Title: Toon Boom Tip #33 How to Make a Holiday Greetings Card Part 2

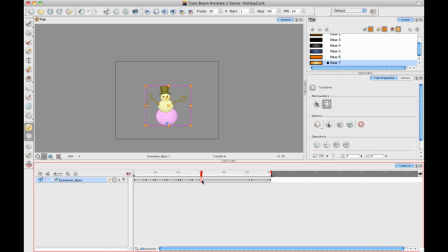250s
Move it like that.
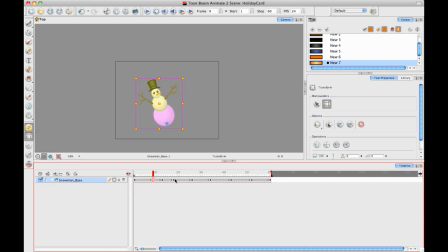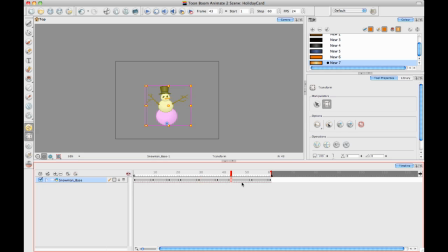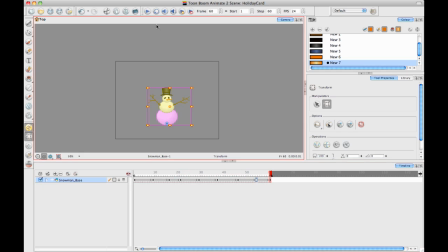And then I can put a little bit, once I got the main motion working here, I can put a little bit of secondary motion. So Let's put a keyframe on everything with F6.
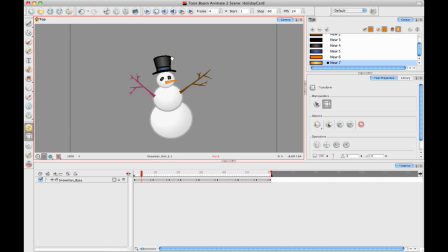302s
And then here I'm going to put a little bit of motion on the arms here. There we go.
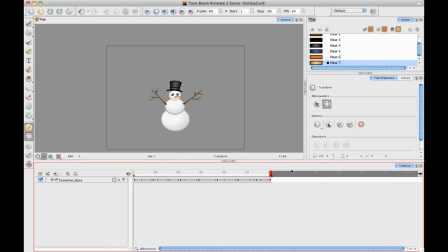324s
So now I've got my bouncing snowman. I can add in some other elements that I have drawn already into my scene.
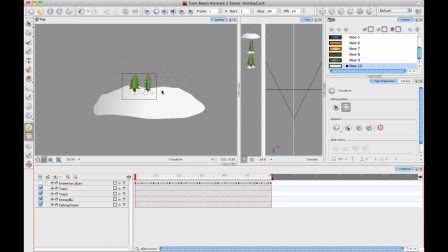333s
Okay, so I brought in some more artwork for my holiday card here. I have a couple of trees.
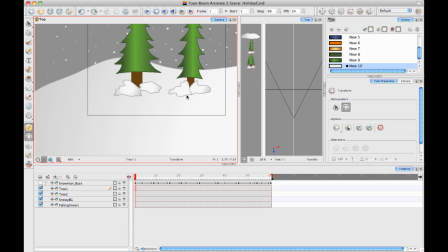339s
I put some snow around the base of the tree because I think that just makes it sort of blend more well with the environment there. So I have a couple of trees on their own layer, and then I made just
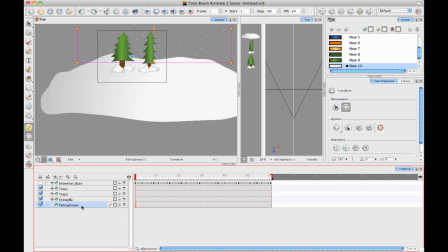350s
a snowy background layer, and then there is a layer here called Falling Snow.
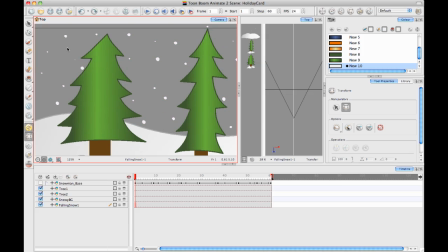355s
And this layer called Falling Snow just has a bunch of little dots in it.
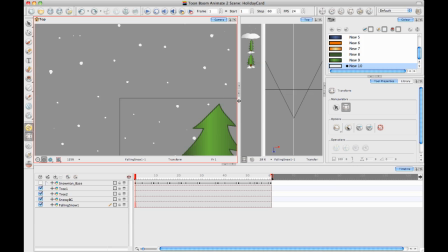359s
So when you don't have the particle engine of harmony, you can still get a cool looking falling snow by just taking your brush tool and making some dots, first of all.
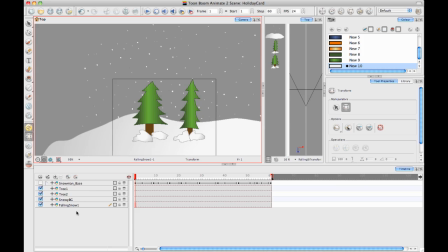370s
And then to finish off our falling snow, what I'll do is I'll take this falling snow layer and I'll duplicate the layer. Not a clone, but a duplicate so that it's totally separate. And you can change some stuff up. You can have two completely different ones, but it's just a little bit easier to do it this way. And then I'm going to take my advanced animation toolbar.
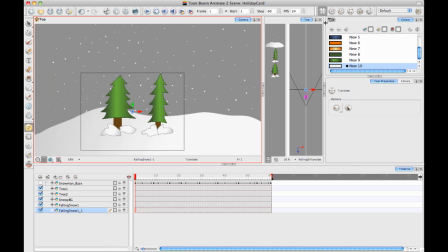390s
I have the translate tool from the advanced animation toolbar. And then I have my top view open here. So what I can do is I can just move this layer back in space. So moving this layer back in space is going to give the illusion of perspective when we animate these.
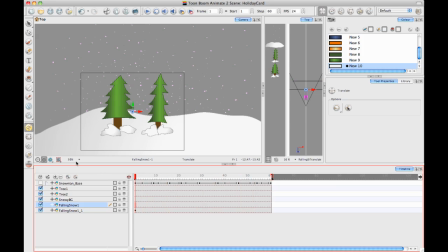405s
When they're both still, you don't really see anything. But if we want to animate them, and if we want to animate them together, then we should add a peg. So I selected the falling snow and I added a peg layer. And then I'll take the other copy of the falling snow as well and put it in there.
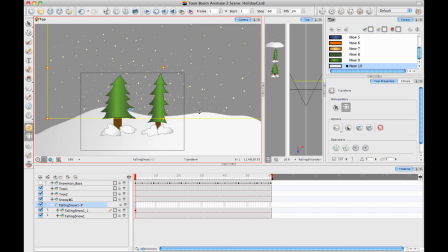419s
And now I can just put some keyframes on this. So I'll take my translate tool and I'll just create a keyframe on the first frame and then go a few frames later and I'll move it down. And you see a little bit of that perspective when you have the two layers that are laid out in space when you animate it. So just, pay attention to that a little bit.
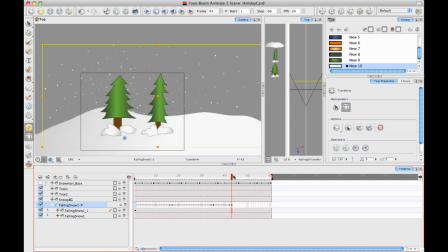439s
And then for fun, we're going to whip this guy up a little bit so those keyframes are closer together and then farther apart and go down. And now if I play through this, I can check the speed of it.
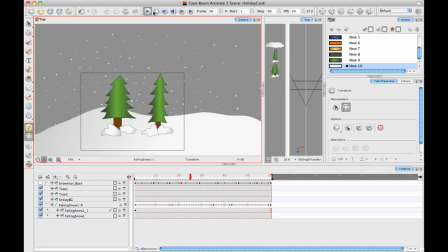454s
And you see that bit of a 3D effect on it? It looks pretty cool for just having one drawing layer. It looks pretty cool. And this is what that 3D space can give you. Even in Animate, it gives you some advantages over not having the 3D space.
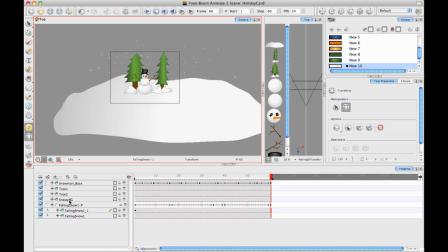472s
So now I can turn my snowman back on again, and I'll just reposition my trees so that they are a little bit smaller and further in the background, so they belong better with this one, with this scene.